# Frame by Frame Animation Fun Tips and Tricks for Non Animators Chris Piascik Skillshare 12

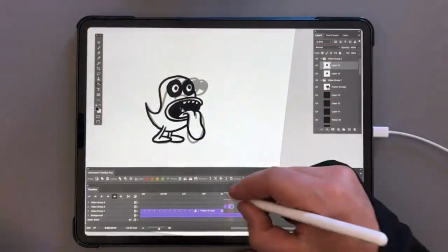[4:10]
When you're doing this sort of thing, it's definitely a little bit of an experiment.
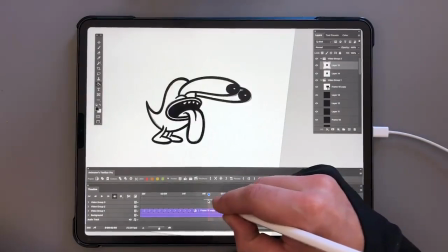[4:16]
You're going to sort of have to see what's working.
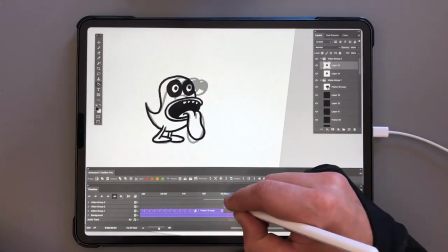[4:19]
So even though his head's kicking back, I don't think it's enough movement now that I'm watching it.
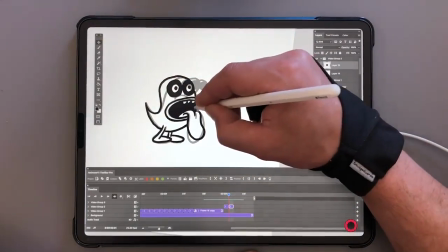[4:27]
So what I'm going to do is I'm just going to take the character and move him physically back a little bit
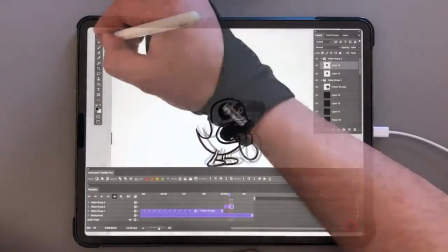[4:34]
and maybe even rotate him a little bit. Let's get this into view a little bit better.
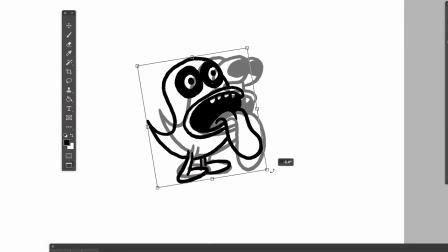[4:44]
Gonna transform it and kick him back,
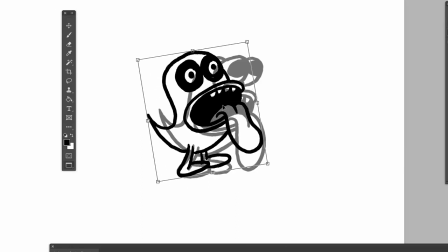[4:49]
and then I'm just gonna line up the heels so that he's sort of in the same spot.
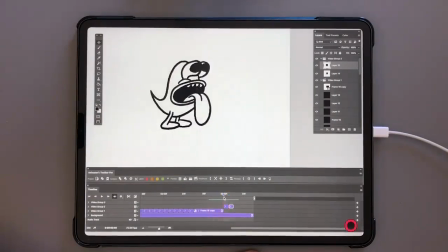[4:54]
Let's turn off the onion skin to see how this looks. Okay, I think that's pretty good, but since he's rocking backwards now,
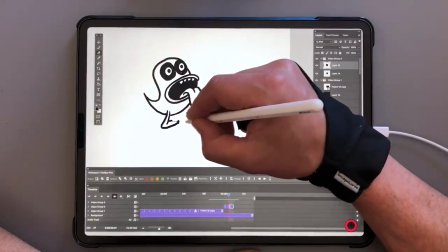[5:03]
I think we should have his foot sticking out a little bit.
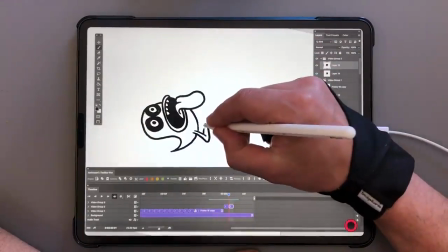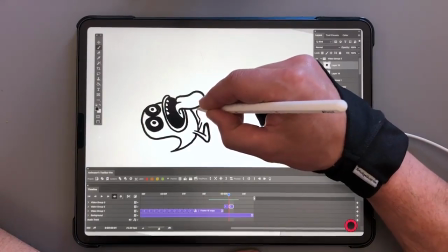[5:13]
So we'll keep that one on the ground, and then maybe this one is starting to swing up.
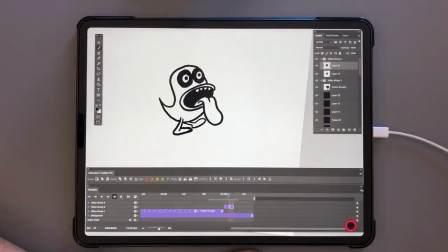[5:19]
Let's turn onion skins back on so we can see if that's making sense.
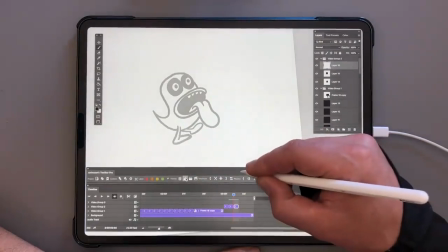[5:24]
So I think we'll try one more frame where he's starting to fall backwards before
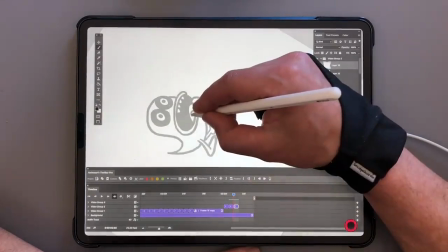[5:31]
he starts sliding out of frame. Let's get the tongue to start moving out a little bit here.
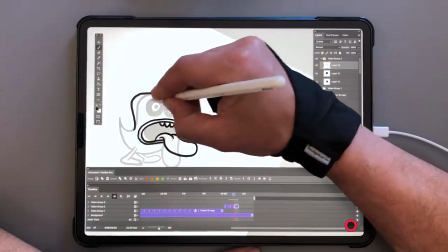[5:42]
Maybe we can exaggerate the head even more. Maybe we can make the eyes even smaller in there.
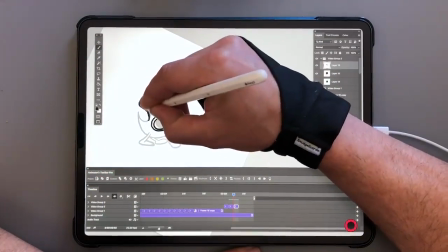[5:52]
Let's see what it looks like if we sort of pull the head back, like the eyes are smashing back his head,
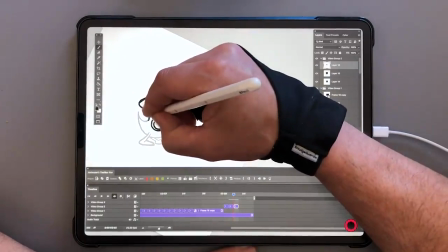[6:02]
the back of its head, if you will.
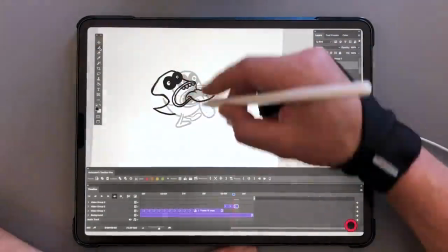[6:06]
Okay, so I'm gonna rotate this even more, maybe get both of these feet just sort of sliding.
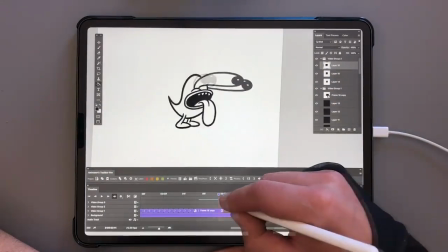[6:13]
As I mentioned, when you're drawing these frame-by-frame things and you're figuring things out, they get a little rough.
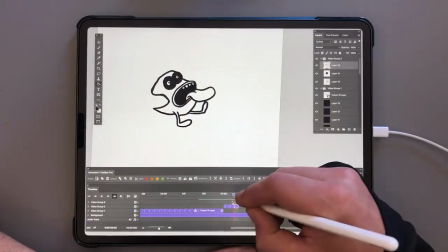[6:18]
Like, this drawing could use some work, so I might go back in and tighten this up afterwards to make it a little bit better.
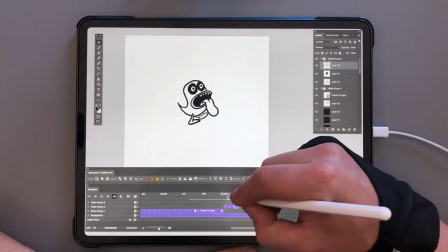[6:24]
So, since we're launching him out of the frame, I'm going to move him back even more so that we're starting that progression.
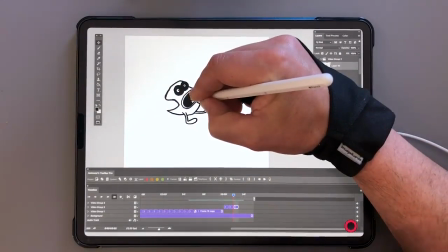[6:32]
So I'm just going to start sliding him back, and I'm going to hold the shift key to keep him on that same baseline.
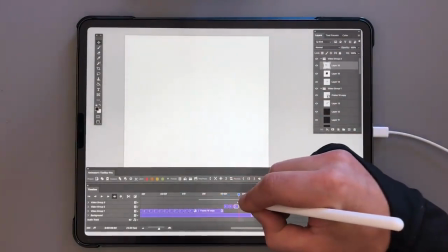[6:37]
So now we see that he's starting to go back.
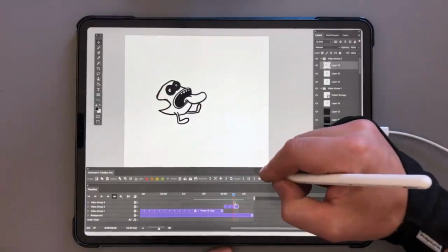[6:43]
And we want him to go fast, so I think I'm just going to do one more intermediate frame where he's in motion.
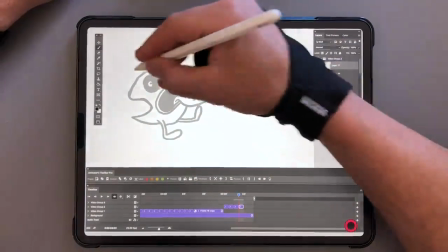[6:48]
And I think I want to exaggerate this movement even more.
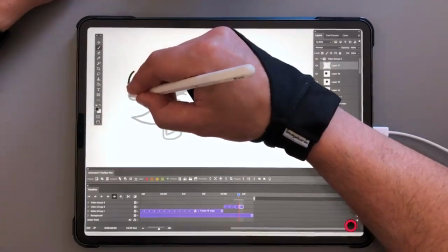[6:52]
So I'm going to sort of pull this head and just have him
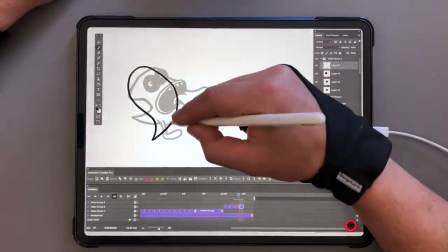[7:02]
back like that with his
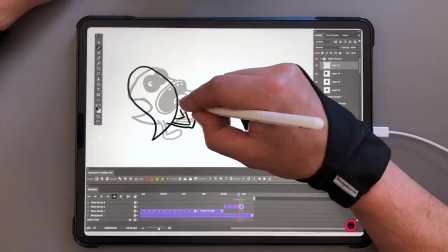[7:07]
feet just sort of flying out in front of him.
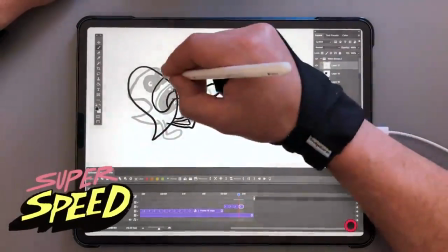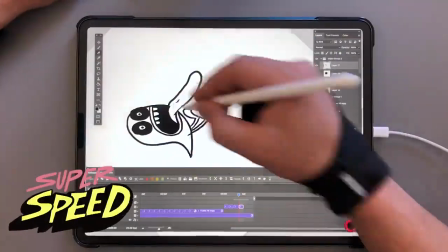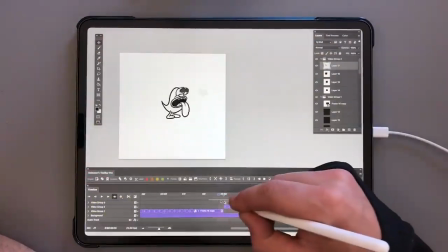[7:23]
Since this is the last frame of the sequence,
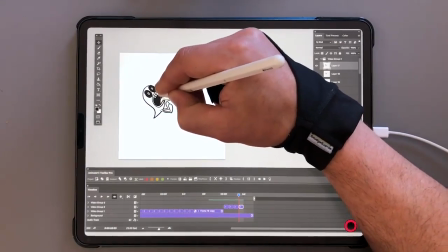[7:25]
I'm going to move this character back so he's almost off the frame so that we can see the movement happening a little bit better.
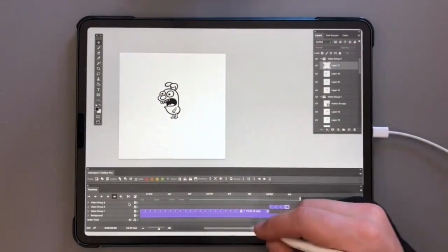[7:35]
Okay, let's play it and see how it works.
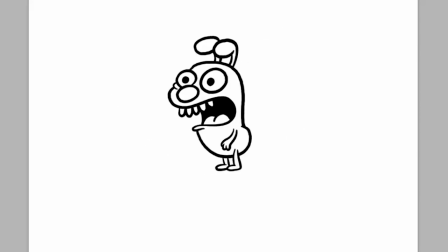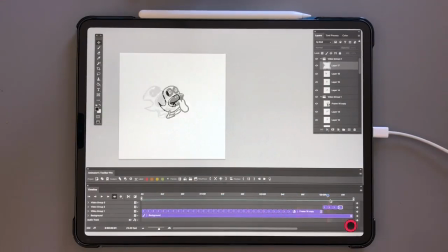[7:45]
Okay, I still feel like the snapping movement isn't happening as fast or as dramatically as I'd like it to. So I'm going to go ahead and try removing one of these intermediate frames that I made to try to make that process just a little snappier. Okay, let's see what it looks like if we just get rid of this first frame.
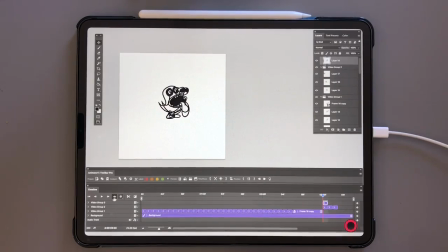[8:03]
So I'm just going to drag this up into this extra video group so that I can preview it without getting rid of it in case it doesn't work. So I'm just going to go ahead and turn that off, and let's just see what this looks like with that one frame removed.